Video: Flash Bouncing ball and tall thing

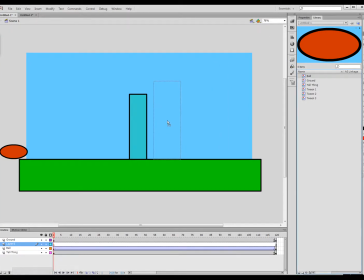So I can drag another ball into my scene here, drop it, and it's going to just bounce from there. Right? And so I can do a lot with that. Again, all this is doing is playing that same layer again, so I can, you know, put this to start wherever I want to it.
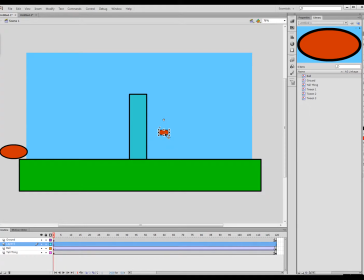I can shift it to scale it down. It's doing a weird thing when I scale it down. It scales toward that center point, but I'm all right with that. And so I just reposition it there, and so now I got a little bitty one bouncing in there. And so we can do a whole bunch of this stuff if we wanted to.
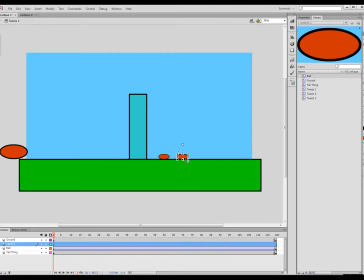I don't know if this will work or if it's going to screw stuff up. There we go. So, I mean, I could very easily go in here, grab two of these, just drag them all.
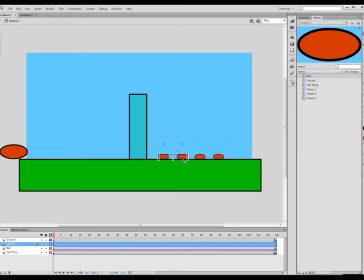I'm holding Alt when I drag them. All right. And so I can do this all day long. And I'm just duplicating this symbol, and so the symbol will just play in here all day. Now the interesting thing about this too is I can make changes to how this symbol plays.
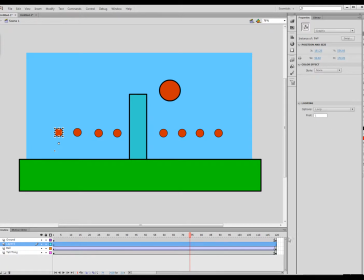Right now, if I click on this, the symbol is going to play in a loop starting with frame one, right? That symbol is, and so is this one. But if I decide I don't want that one to actually loop, I just want it to play it once and then stop, and I hit enter.
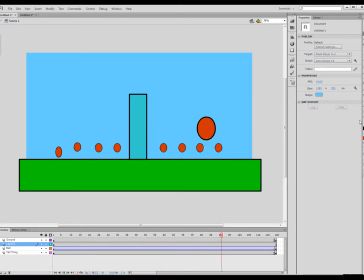It's going to play it once, and then it's going to stop, right? And so there's a lot of different things I can do. I can have it hold a single frame. So let's say I just want it to hold frame 5 throughout the entire animation. It'll just play hold frame 5.
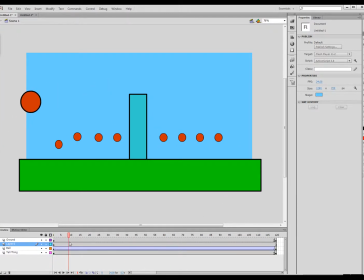And something else I can do is I can actually have it hold frame 5 for a little while and then insert a new keyframe and have it start the animation back. Instead of doing any of that, I want to do loop. And I'm just going to go ahead and let that start on frame 1. And then this one, I'll let it start on frame, let's try 3.
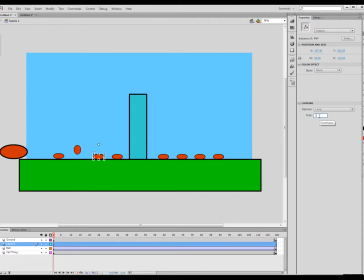And then this one, maybe frame, just skipping two frames, everyone, 5. And so this one is frame 7. And frame 9. Frame 11.
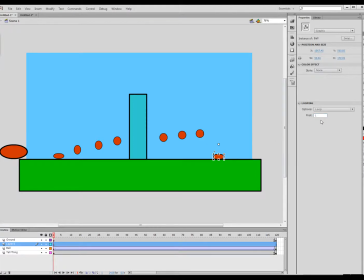Frame 13. Frame 15. And so now if we were to watch this, we get some pretty neat stuff going on, right?
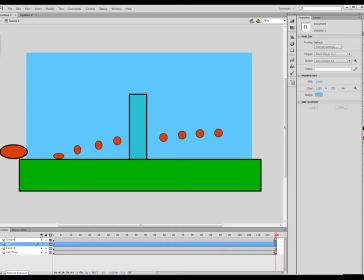Now you'll notice that the ball is actually behind those layers, so I have to scoot that in front so I don't have that issue anymore, right? So that's what we get. So we can do one other thing, though, and that is we can duplicate this ball.
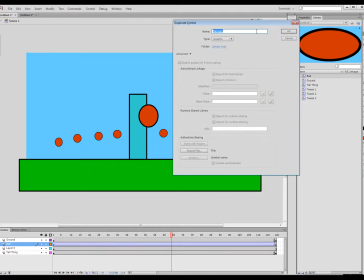So I'm going to say and I'm duplicating the symbol, okay? So all I'm doing is, I'm going to say ball lean.
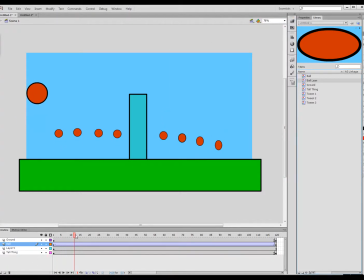So my problem with it is as this ball bounces, it's stretching straight up and down. And that makes sense for these balls that are moving straight up and down. But the one that's moving forward, I would almost want it to stretch at an angle. And so what I'm going to do is I'm going to go into this ball lean symbol, okay?
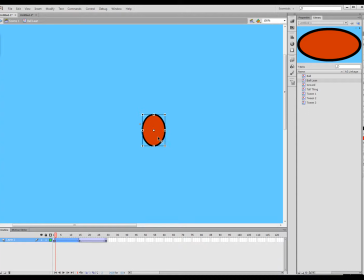And I'm just going to stretch my, or change my squash and stretch a little bit. So as the ball, you know, bounces off the ground, it's going to lean forward because it's traveling in that direction. And as the ball comes back toward the ground, it's going to lean backwards a little bit because it's, you know, sort of traveling in that direction. go back to my scene.
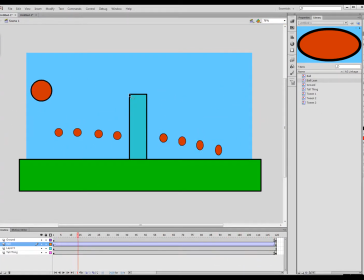Now, I haven't actually put this symbol in there yet. If we look, this symbol here is still ball.
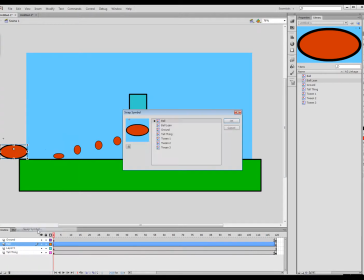Right? So all I'm going to do is I'm going to right click on it and say swap symbol. I'll choose ball lean.
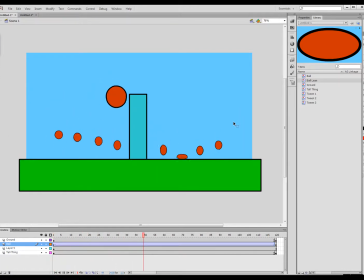Hit OK. And so now we'll watch and we'll see that the squash and stretch has got a little bit of a lean to it. Now there's actually a lot of interesting things we can do to mix this up.